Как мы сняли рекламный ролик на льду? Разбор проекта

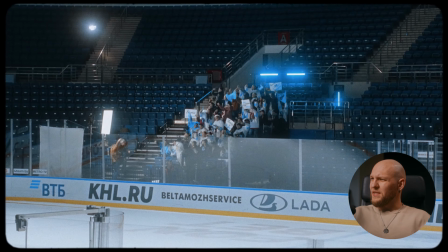244s
Вот, чтобы вы понимали, сейчас на экране примерно где-то человек 50, по-моему, что-то типа того, как бы кажется, что это очень много, но в кадре, в рамках такого стадиона, это совсем-совсем чуть-чуть. Соответственно, здесь стоит сразу понимать, что нельзя снимать там на широкие планы какие-то, это сверхобщики,
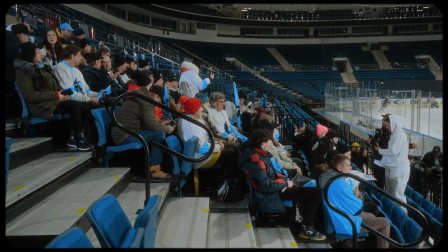263s
поэтому все планы с болельщиками мы снимали там на 85 миллиметров, на 58 миллиметров, чтобы как бы как-то сжимать это все пространство и не показывать, что у нас как бы народу мало. Но что делать с общими планами? Потому что общие же планы нам тоже нужны.
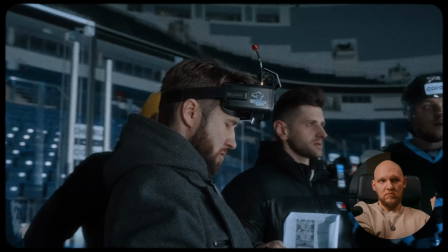277s
Здесь мы нашли решение через FPV-дрон. то есть FPV-дрон у нас летает. Мы планировали брать такие фазы заныривания, чтобы на поле сверху вниз, вот такой вот, как бы, типа, опа, опа, птичка сверху смотрит, получается, и заныривает туда. Во-первых, это динамично, во-вторых, мы решили сильно затемнять, как бы, наши трибуны.
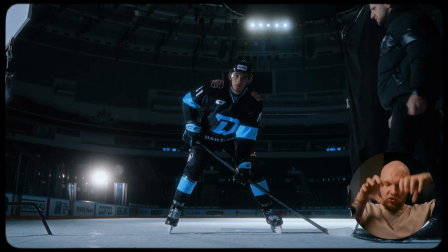293s
Для этого мы включили верхний свет на льду, чтобы он шел только на лед, и мы старались максимально глушить трибуны.
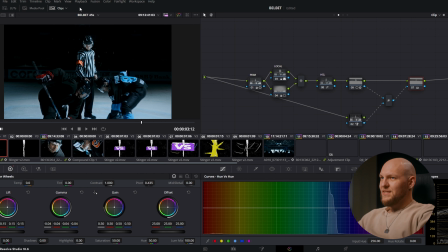299s
Вот у нас вот так выглядит эта вся цветокоррекция. Почему?
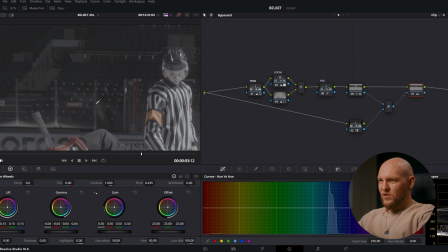303s
Потому что вот если я отключу цветокоррекцию, то видно здесь, что у нас, ну, у нас видно, что трибуны пустые.
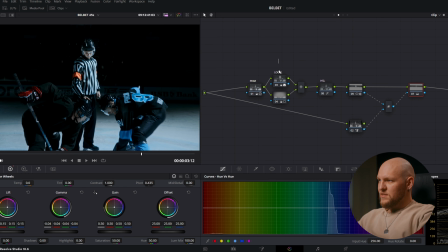311s
Именно поэтому получается, вот у нас, я сейчас отключу маски.
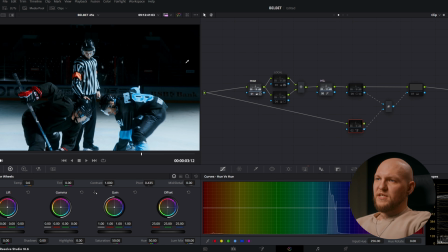317s
Опа, опа, опа. Без всех этих масок у нас видно, что там, типа, у нас какие-то пустые трибуны.
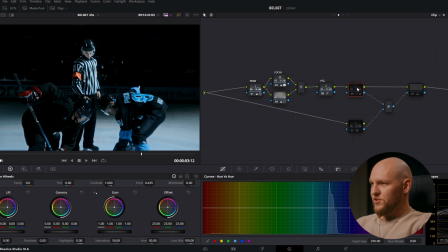323s
Поэтому я сделал раз масочка, два масочка, еще вот такая масочка, и вот такая масочка, и вот такая масочка. Вот такими вот манипуляциями я увел трибуны в черное, чтобы там ничего не было видно, что там у нас нет, ну, на самом деле, людей. Мы снимаем на льду, мы снимаем хоккеистов, но я не умею кататься на коньках, вот. Да и мне кажется, с камерой на коньках кататься немножко опасно.
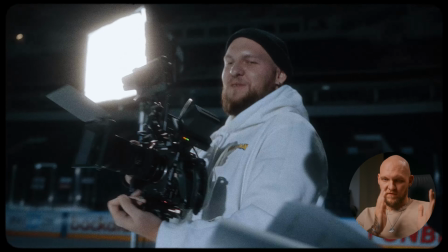347s
Большинство кадров на самом деле снимались вот просто вот так, на ногах, просто в кроссовочках, я топтался по льду и ничего страшного, не подскользнулся, никто не умер. Но естественно вот так в кроссовках ты не поснимаешь динамику какую-то, то есть ты не будешь как-то бегать, у тебя все будет трястись и так далее. На коньках можно было бы еще как-то там поскользить. Для скоростных динамичных проездок мы решили обойтись рикшей. Это такая телега, куда можно, получается, оператору, то есть мне сесть, и кто-то, в данном случае хоккеист, ее, получается, толкает, набирает скорость.
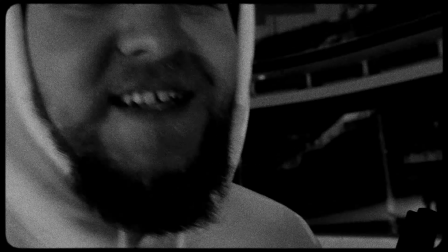380s Будем кататься на тележке! На тележке!
И вот у нас есть возможность снимать динамичные кадры. Да, вместо стула на рикшу можно было бы поставить подвес типа DJI Ronin 2, и отдельно можно было бы его контролировать,
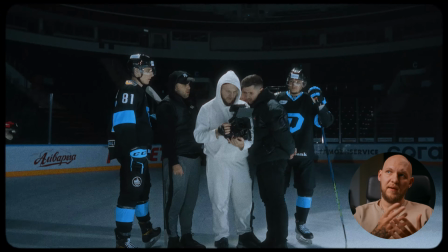396s
но, во-первых, это увеличило бы бюджет, а во-вторых, это увеличило бы время на то, чтобы перегриповать камеру из ручного сетапа в стедик. И то для нас в этом проекте было непозволительной роскошью, поэтому мы решили, ну что там, пускай меня просто покатают, а я как бы камерой доверну. Ну и получается, во-первых, мы сэкономили бюджет, мы сэкономили время, да и меня покатали на тележке. В самом начале у нас есть вот этот кадр с профокальным зумом, то есть где у нас идет такой резкий жух на табло, типа, а потом опускание вниз.
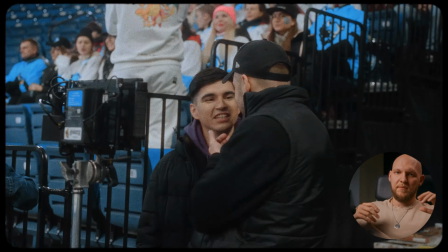422s
Я изначально хотел снять такой кадр, потому что очень просто маленькую толпу людей поставить на силуэте, чтобы было ощущение, что там очень много зрителей.
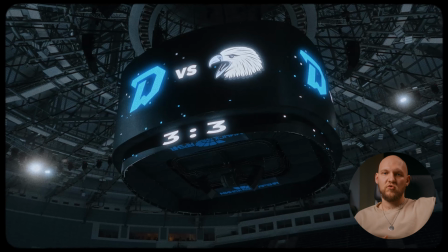430s
Плюс мы делаем акцент на том, кто у нас играет, да, вот на этот медиакуб зум. И потом мы можем сделать классный переход по движению, все это в одном кадре. Короче, мне показалось очень прикольно. То есть у нас один такой кадр, вжух, вжух, опускание, типа, и потом бабах, типа, и мы поехали дальше.
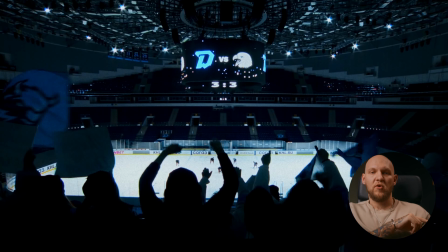444s
И этот кадр классно переходит от статичных, спокойных начальных кадров до динамичного развития потом.
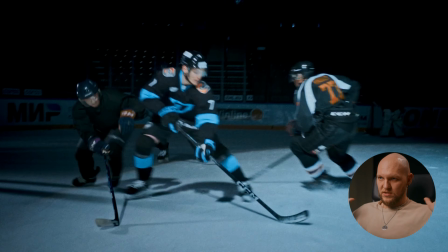450s
Короче, классно. Вообще, я вот изначально прям хотел такой кадр. У нас здесь был не такой там супер величественный бюджет, чтобы брать какие-то невероятно дорогие профокальные зумы, поэтому мы взяли камеру Урсу и обычный телевизионный зум.
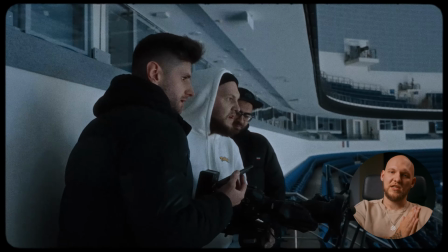462s
Короче, вот эта Урса с этим телевизионным транслокатором нам здесь была очень кстати, потому что мы ее взяли практически без бюджета, и она выполнила свою задачу, ну, просто здесь на все 100%.
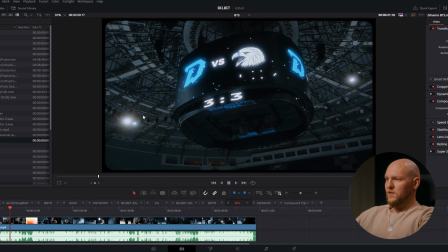472s
Спасибо большое. По свету у нас здесь, во-первых, был свет ледовой арены, да, то есть, который мы поставили чисто на лед, чтобы он работал, чтобы он не работал на трибуны. А наши источники света, они все были диодные, то есть, это были типа апатюрки, это были типа у нас астерки и вот это вот все.
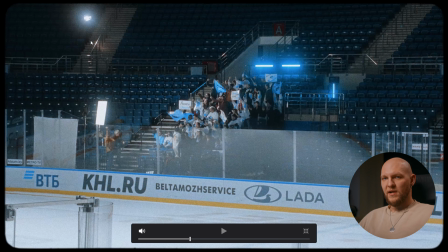488s
Еще у нас было два ари-киловаттника HMI, то есть, такие холодненькие, вот, на 1000 ватт.
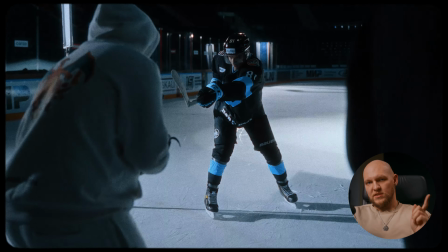493s
Они у нас в основном работали как контровой свет. Кстати, какая есть сложность со съемкой хоккеистов, это то, что у них вот эти вот стеклянные визоры,
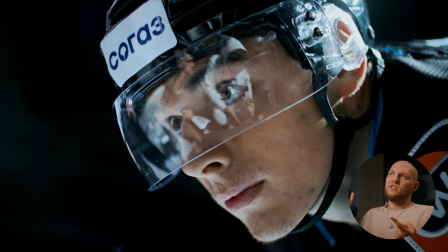500s
и в них отражается все вот на 180 градусов, отражаются и световые приборы, в них отражается и съемочная группа, и ты с камеры. Все это отражается, поэтому надо быть аккуратнее. Надо быть аккуратнее на съемках и надо быть чуть что как бы готовым к клинапу. Клинап вообще проблем не составит. Здесь, к счастью, в этом проекте мы обошлись без клинапа, мы просто как бы чуть ниже посмотрели, чуть выше, и как бы все у нас было хорошо.
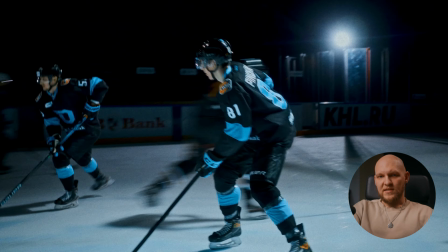520s
Но это такой момент, как бы, который тоже держать надо под контролем. Основной фишкой видоса у нас была вот такая вот остановка времени.
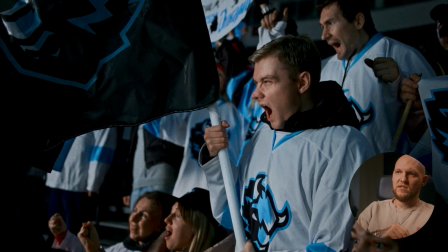526s
Типа жух, и время застыло. То есть у нас шайба застыла, все болельщики застыли, игроки застыли.
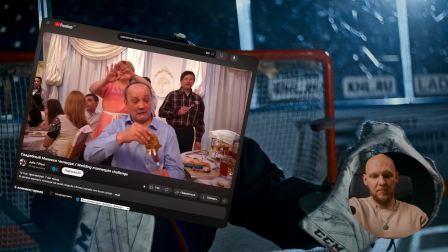532s
На самом деле это обычный манекен челлендж. То есть мы просто попросили всех хоккеистов, всех болельщиков застыть. Я снимал все просто с рук в 50-100 кадров в секунду. 25, даже давайте не пытайтесь. Чтобы какие-то микрошевеленки, там, особенно вот когда болельщиков много, там кто-то моргнул, кто-то еще чего. На 100 кадров в секунду намного проще выбрать фазу, чтобы никаких там шевеленочек не было.
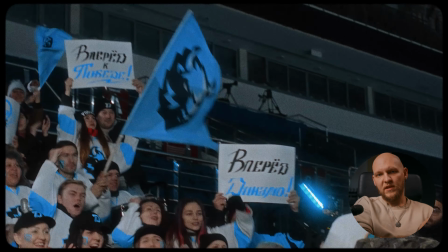553s
Либо они были практически незаметными. Для достоверности мы сделали вот такие вот застывшие версии флагов.
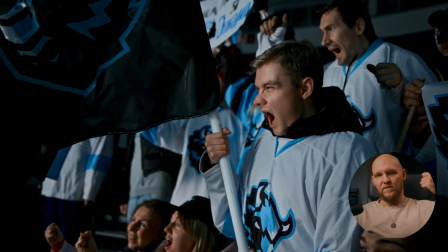559s
То есть у нас были на динамичных кадрах флаги, которые как бы махались, да, и мы сделали еще одни флаги и шарфы, но залили их лаком, чтобы они приняли как бы такую вот динамичную форму,
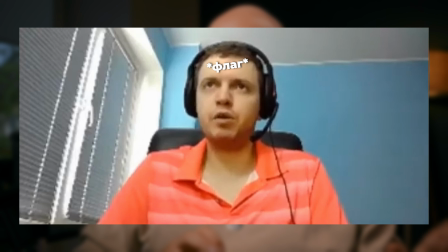568s
как будто бы они на ветру как-то там развиваются.
Я развиваюсь или нет? Но при этом как будто бы они застыли. О, нет! А ну, я развиваюсь. Я же развивался.
Это тоже добавляет достоверности, потому что, ну, в жизни, чтобы ткань вот так приняла какую-то такую форму и была застывшей, ну, типа, это практически невозможно.
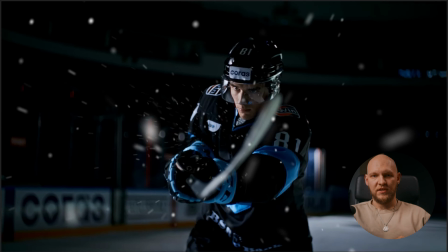584s
И еще для достоверности на графике мы добавили всяких летающих частиц. Настоятельно, кстати, рекомендую тебе посмотреть наш недавний ролик.
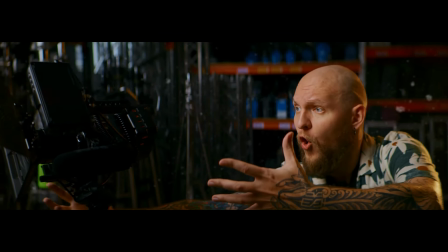591s
Конкретно про вот этот вот эффект застывшего времени, да, типа, конкретно про вот этот фристайм мы делали отдельный ролик.
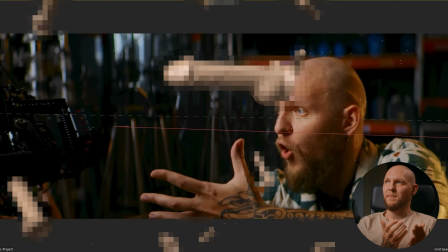597s
Честно говоря, по моему мнению, это сейчас самый классный и самый смешной выпуск у меня на канале. У меня прям большая гордость за него, но, к сожалению, он собирал там всего там где-то 2 или 3 просмотра. Настоятельно рекомендую тебе вот сюда вот тыкнуть, посмотреть его. Мы очень старались, по-моему, прям офигенно. Ну и как бы я там подробно рассказал, как этот эффект делается. И, по-моему, ну, он прям очень флексовый, очень смешной, он забавный.
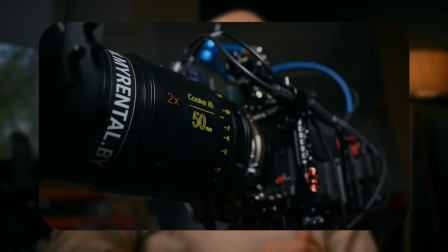617s
Мы взяли там камеру Red, мы взяли там Кукана Морфик и вдоволь так побаловались, чтобы получился у нас вот такой вот приколдесный фристайм эффект.
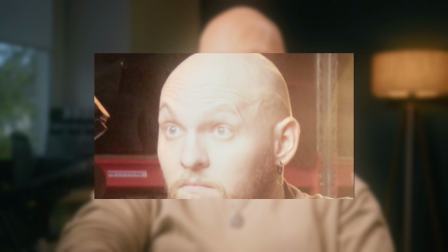625s
Вот так вот. Вот так вот. Постпродакшн. Обработка. Из-за того, что мы сделали аниматик, процесс монтажа произошел довольно легко. То есть вот у нас здесь, получается, все кадрики.
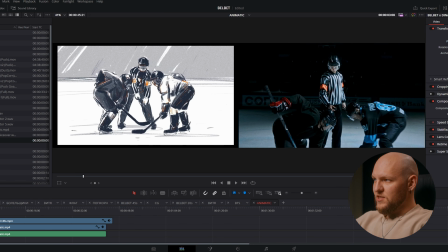636s
Вот видите, по аниматику у нас с крупного плана у нас был отъезд на общий. Так у нас и получилось.
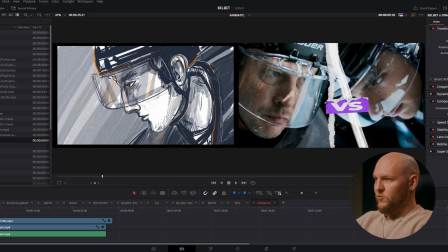642s
Потом крупняк одного, крупняк второго. Так у нас и вышло. Вжух, потом общий план.
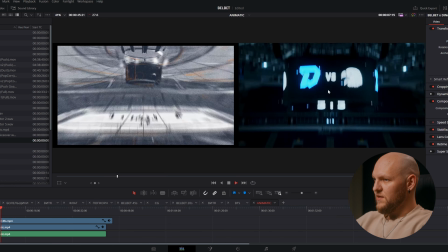647s
Вот общий план, практически один в один мы пересняли. Вжух, у нас призумировались, практически опять-таки один в один.
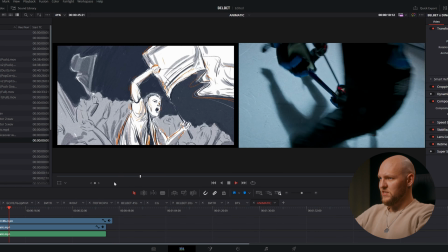655s
Опа, опустились вниз на коньки. Потом дальше у нас пошли всякие кадры, там болельщики, здесь какие-то идут немножко несостыковочки.
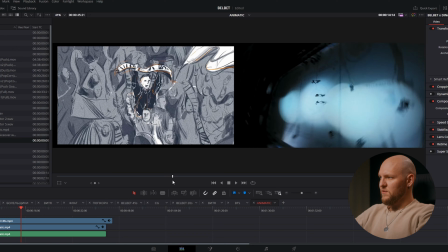663s
То есть здесь я больше давал воли монтажу.
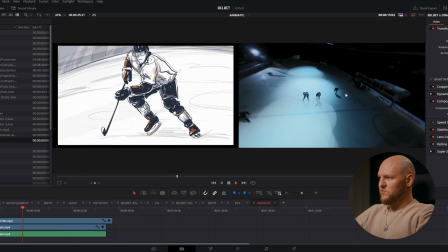666s
Я старался здесь, чтобы были какие-то переходы, подвижения, жу-жу-жу-жу-жу, поехали, бах, ударили, и вот.
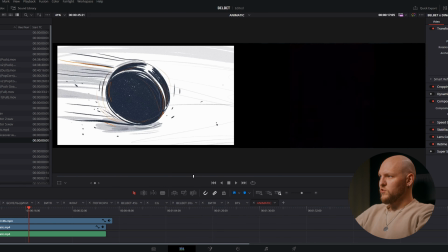673s Нихуя заявляй, въебал.
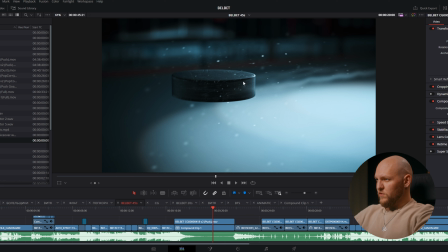676s
Вот этот кадр мы, получается, делали на постпродакшн, то есть вот это вот нарисованная, естественно, шайба, то есть она не настоящая.
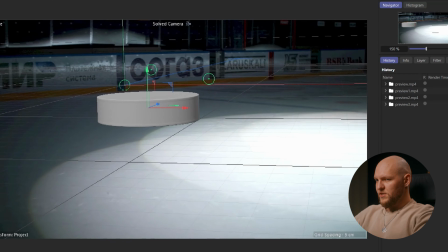683s
Давайте покажу, как это было сделано на самом-то деле. Опачки, вот у нас, получается, эта шайба.
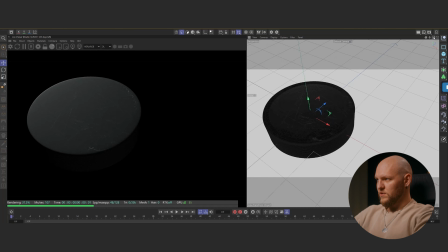690s
Бах. Вот она вот такая вот. Трик-трик-трик-трик-трик.
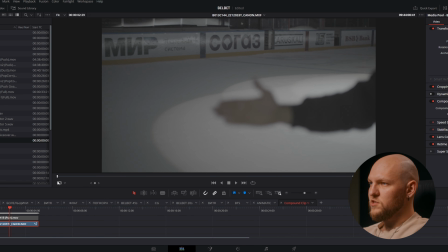695s
Бах. Вот у нас как бы сам фон. То есть просто мы сняли фон в фокусе, чтобы можно было как-то притречиться.
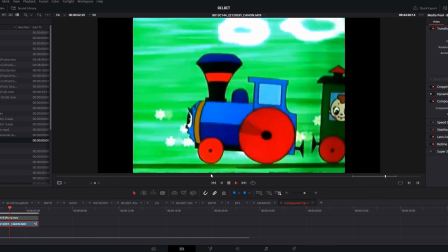702s
Вот фаза у нас рабочая. Потом дальше мы это все немножечко подзамедлили.
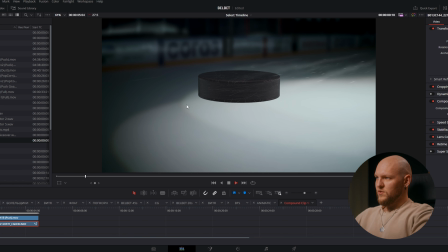709s
Вышло вот такое движение. Вставили сюда нашу шайбочку.
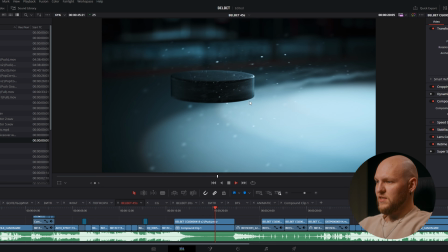715s
Подфинализировали это все по цветокоррекции, частицам и так далее. И вышел вот такой кадр. По-моему, довольно красиво вышло.
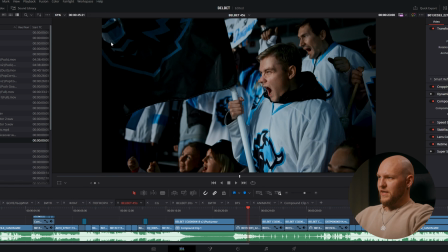720s
Здесь, по сути, ничего мы не добавляли. Просто у нас цветокоррекция. Вот те самые флаги, про которые я говорил.
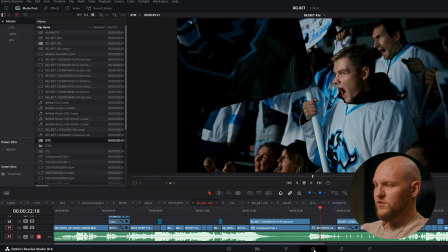726s
Которые как застывшие. Никаких частиц сюда не добавляли. То есть вот просто его покрасили.
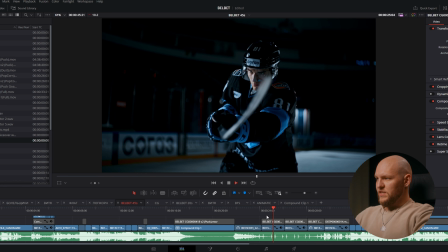730s
Дрик-трик. Вот такой вот у нас кадрик. Вот здесь, на этом кадре, мы уже добавляли частицы. Вот у нас появились всякие частицы здесь. Снежочек. Со снегом, со всем этим.